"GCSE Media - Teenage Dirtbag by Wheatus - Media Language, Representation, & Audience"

Hello and welcome to my easy to understand guide to the Wetus music video Teenage Dirtbag. This video is going to be particularly relevant to you if you are studying OCR GCSE Media Studies as it is one of the optional set music videos on that specification currently. This music video will only ever get asked about in terms of media language, representation or audiences so I'm going to go through all three of those in this video. The video is based around a film called Loser which came out in 2000 and basing your music video from around a film or having your music video be part of a film showing scenes from a film is a great way of attracting audiences of that film to your music video as well.
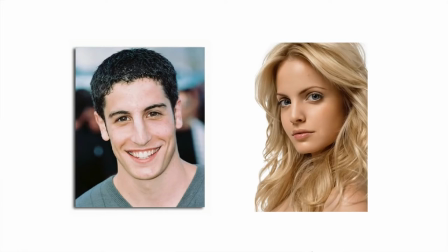[0:43]
It starred two reasonably famous actors at the time Jason Biggs and Mina Savari who'd
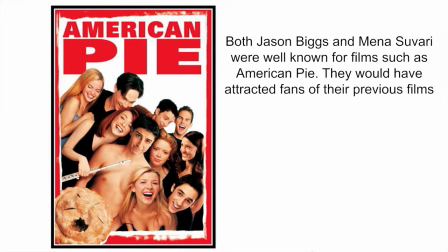[0:49]
been in several big teenage movies in the last few years so things like American Pie. They would have attracted quite a lot of fans they would have been familiar to quite a lot of people and they definitely would have added to this idea of a teen narrative for a lot of audiences.
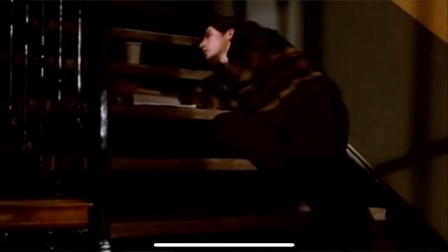[1:05]
The music video opens on some stairs with a scene of a man looking a bit drunk. Obviously it's going to be quite familiar to many young audiences who may have been in similar situations before and it definitely sets the scene of a music video that is going to have a narrative and a music video that is going to be about things that young people can relate to. there are
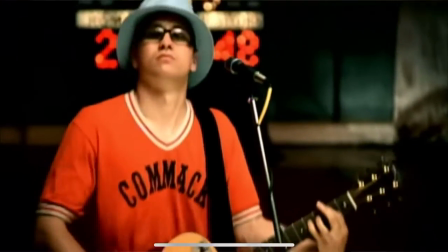[1:27]
some shots of the band Wheatus within a school hall it's quite clear that it's a school hall there's lots of signifiers that help us to understand this and that establishes them as the stars of this music video which is quite important for a music video you can see that the band dressed in
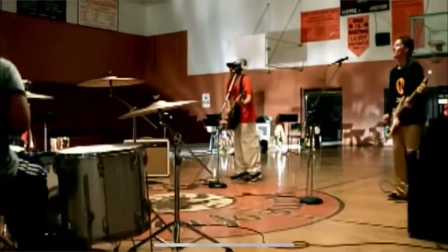[1:43]
reasonably casual clothes these clothes were really quite fashionable at the time
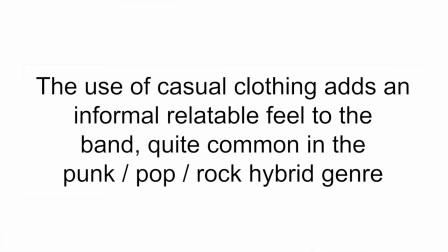[1:47]
so it kind of represents the band as being quite casual quite laid back very informal which was kind of the style for I guess like pop punk bands at the time. The school hall adds to the narrative and adds to this focus on teen appeal.
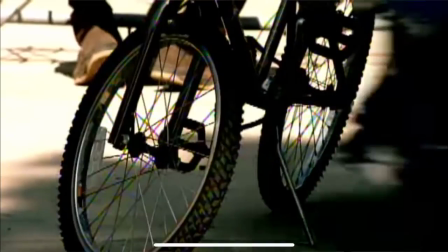[2:05]
We see Jason Biggs's character having his bike crushed by a car and that very much sets him up as being a kind of geek nerd type character, the underdog within the narrative and so makes him easy to identify as a kind of character type or an archetype straight away and that helps audiences
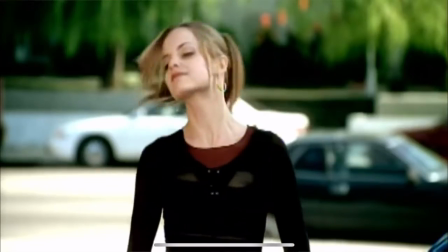[2:24]
understand what's going on. We see a shot reverse shot between him and the girl and the fact that he doesn't confront her makes him seem quite shy and quite nervous so it establishes that he lacks confidence.
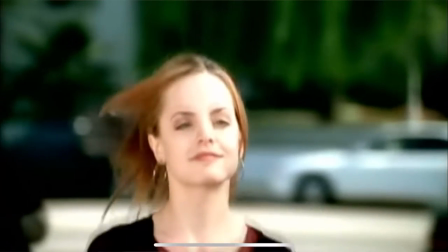[2:37]
We get a very slow motion kind of beauty shot of Mina Savari here and this slow motion really helps to make her easily identifiable as a kind of princess type character from props theory. This idea that she is clearly the love interest for Jason, it emphasizes the fact that he has a crush on her.
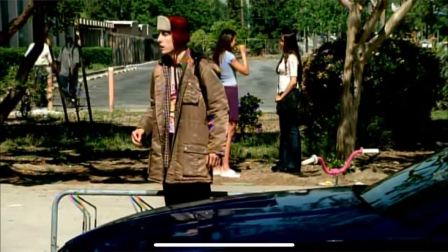[2:57]
The narrative regularly cross cuts with the performance elements of the band and that's very
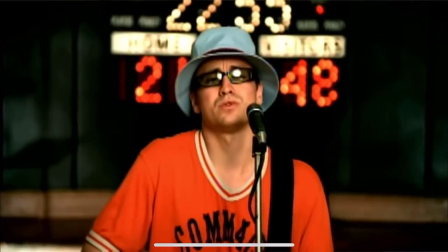[3:02]
conventional for music videos to keep going back and forth between the band's performance and the storyline.
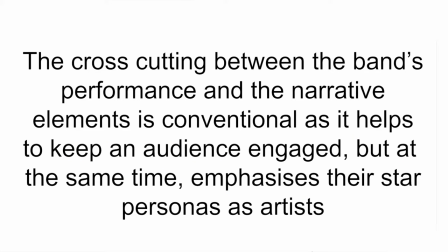[3:08]
It helps to keep the audience engaged and it helps to promote the band and reinforce their star image.
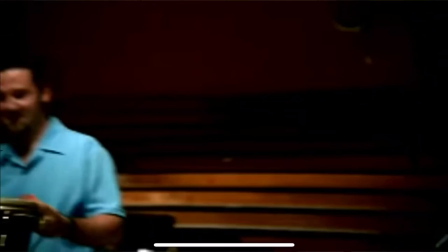[3:14]
There are some very surreal shots here of the band playing music with fruit instead of instruments. This adds a surreal element to the music video, makes it feel a little bit post-modern, makes the band feel quite silly, quite immature and again that adds to the youth appeal.
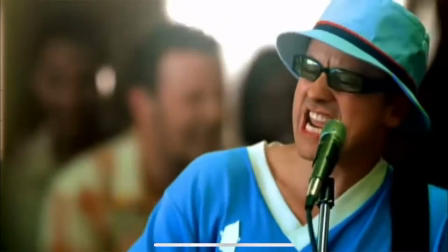[3:29]
During the chorus of the song there are these huge crowd shots, lots of people jumping up and down as though they're at a party, having fun. It makes the band seem like they're very popular, very successful, that they're very adored and loved by fans.
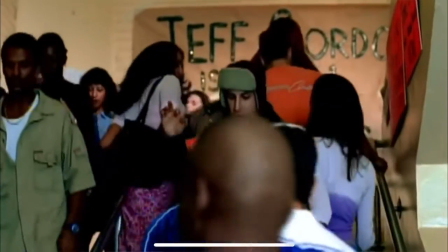[3:45]
We see Jason Biggs walking down stairs against the crowd and walking against the crowd makes him seem like he is different, he stands out, he doesn't follow the crowd, he's a little bit alternative. A lot of young people are going to be engaged by this, they would find this familiar, this idea that you feel alienated, that you don't feel part of the popular crowd. The tracking shots around the band allow us to see them, them playing their instruments,
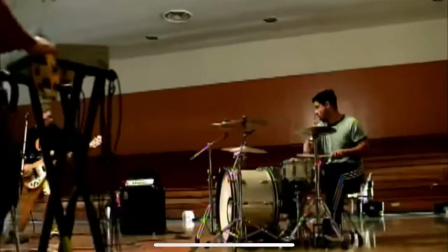[4:13]
that is quite important in a music video particularly in this kind of genre audiences often quite like seeing guitars being played drums being played it emphasizes the band members skills we see Jason Biggs's character again walking down a
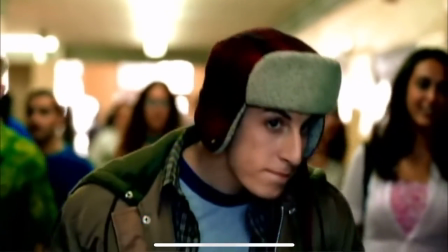[4:27]
corridor lots of shot reverse shots between him and kind of popular kids we
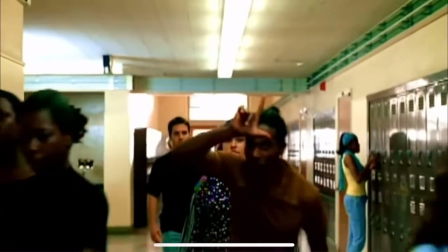[4:32]
see them making the recognizable loser sign on their foreheads and again this paints him as the underdog somebody we should sympathize with a victim of bullying and it immediately is identifiable to global audiences as well because you don't even need to use language you're just using that sign that symbol and that's something that's quite familiar to people around the world. The low angle shot of the guys here emphasizes their power their popularity their success they're playing the kind of typical jock type characters that we often see within narratives the kind of popular boys who are often surrounded by friends and by girls. There are lots of people patting them on the back which again adds to this feeling that they're very popular and liked people. The crowd even parts for them to let them through just really emphasising the fact that these guys are idolised by the people around them.
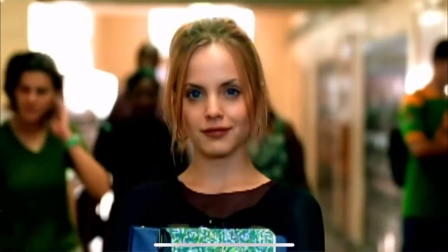[5:23]
We see some more shot reverse shot here between the Jason Biggs character and the Mina Suvari character emphasising that they've got a connection, that they've kind of maybe potentially got a romantic narrative coming.
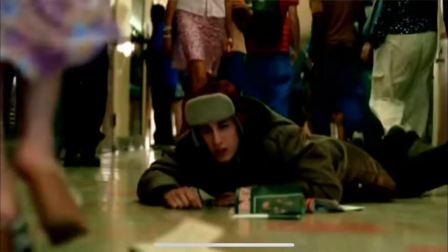[5:35]
He's knocked to the floor though which again emphasizes his geekiness and the track out makes him seem even more vulnerable and small within the frame, again emphasizing his weakness in comparison to the popular guys we've just seen.
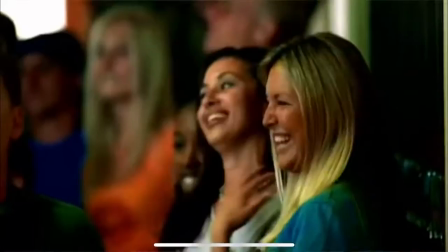[5:49]
The chorus of the song again very fast-paced, very energetic,
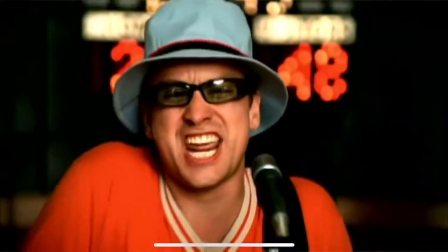[5:53]
you know lots of cutting very regularly to add to that idea of energy and excitement. There's references to Iron Maiden here so making intertextual references to another famous band.
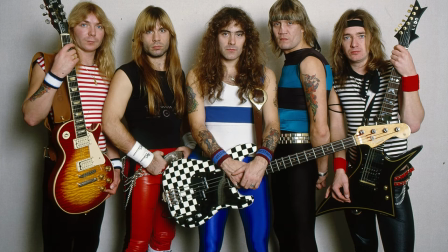[6:05]
Iron Maiden obviously kind of predominantly famous for sort of like rock metal music, a bit more alternative so perhaps targeting an alternative audience and perhaps targeting a slightly older audience who would be familiar with this band. Very much linking to the social context that rock and metal has often been distrusted by mainstream media as being kind of sinful. The wide angle of Jason Biggs stood underneath the loser sign emphasises his isolation and his
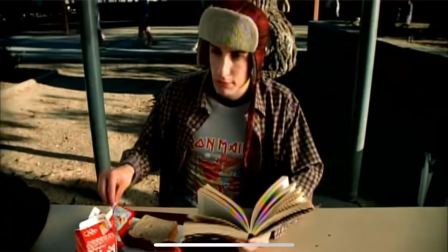[6:33]
vulnerability and then we cut to an even higher angle which makes him seem even smaller and weaker.
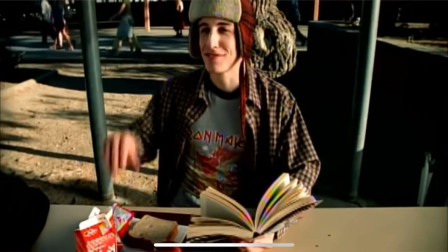[6:40]
The shots of the jock characters throwing things at Jason Biggs really
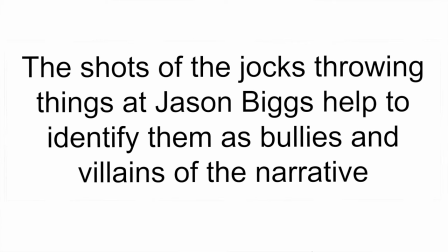[6:45]
help to emphasise that they are the villains of the piece and that the audience should not like them. We see them as being mean and nasty and it emphasises Jason Biggs as being the kind of victim or the protagonist.
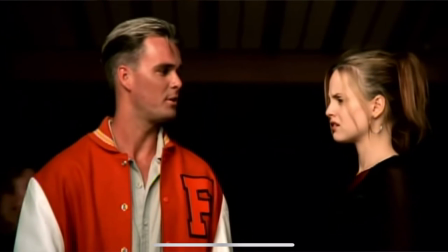[6:56]
When Mina Savari turns away in Disgust it emphasises that she's actually a good person and it helps us as the
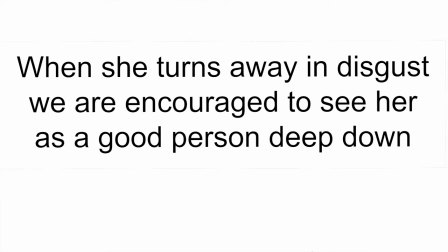[7:03]
audience um start to like her and it emphasizes that perhaps she feels sorry for the Jason Biggs character.
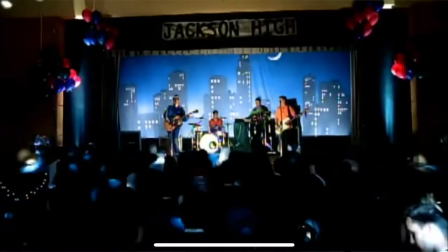[7:10]
We get some traditional prom iconography here like the glitter ball and the suits and dresses so we immediately understand this is a school prom but whereas um a lot of the other characters are wearing kind of tuxedos and beautiful glamorous dresses Jason Biggs is wearing a kind of ruffled pastel color tuxedo and this is often seen as quite unfashionable at the time which again emphasizes his position as being alternative and not part of the kind of in crowd.
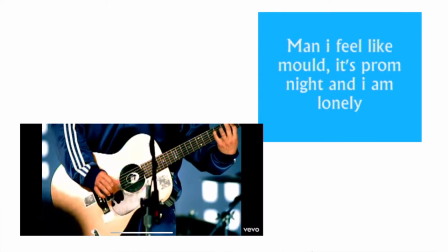[7:37]
If you listen to the lyrics of the song the singer is singing in the first person as though he almost is the Jason Biggs character that
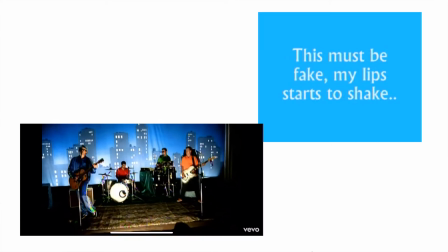[7:45]
we're seeing and he actually narrates a lot of what is going on at the screen at the time and these lyrics would particularly appeal to teenage boys
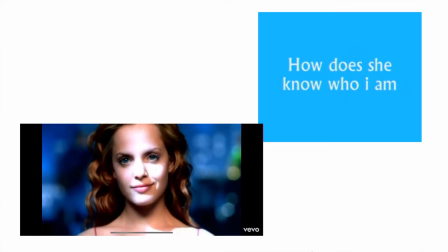[7:53]
that feeling that they are they feel maybe not good enough or that people think they're
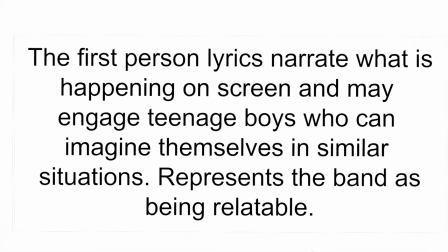[7:59]
not good enough and that they're concerned about what girls think of them and perhaps they're worried that girls don't like them.
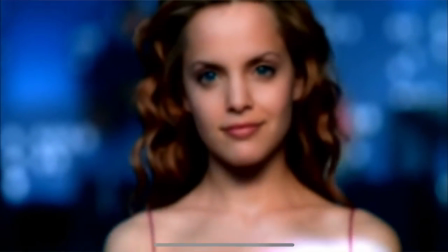[8:06]
We get a very shallow soft focus here on Jason Biggs and Mina Savari really emphasising the romantic nature of their connection. Suggests they're really focused on each other rather than anything else.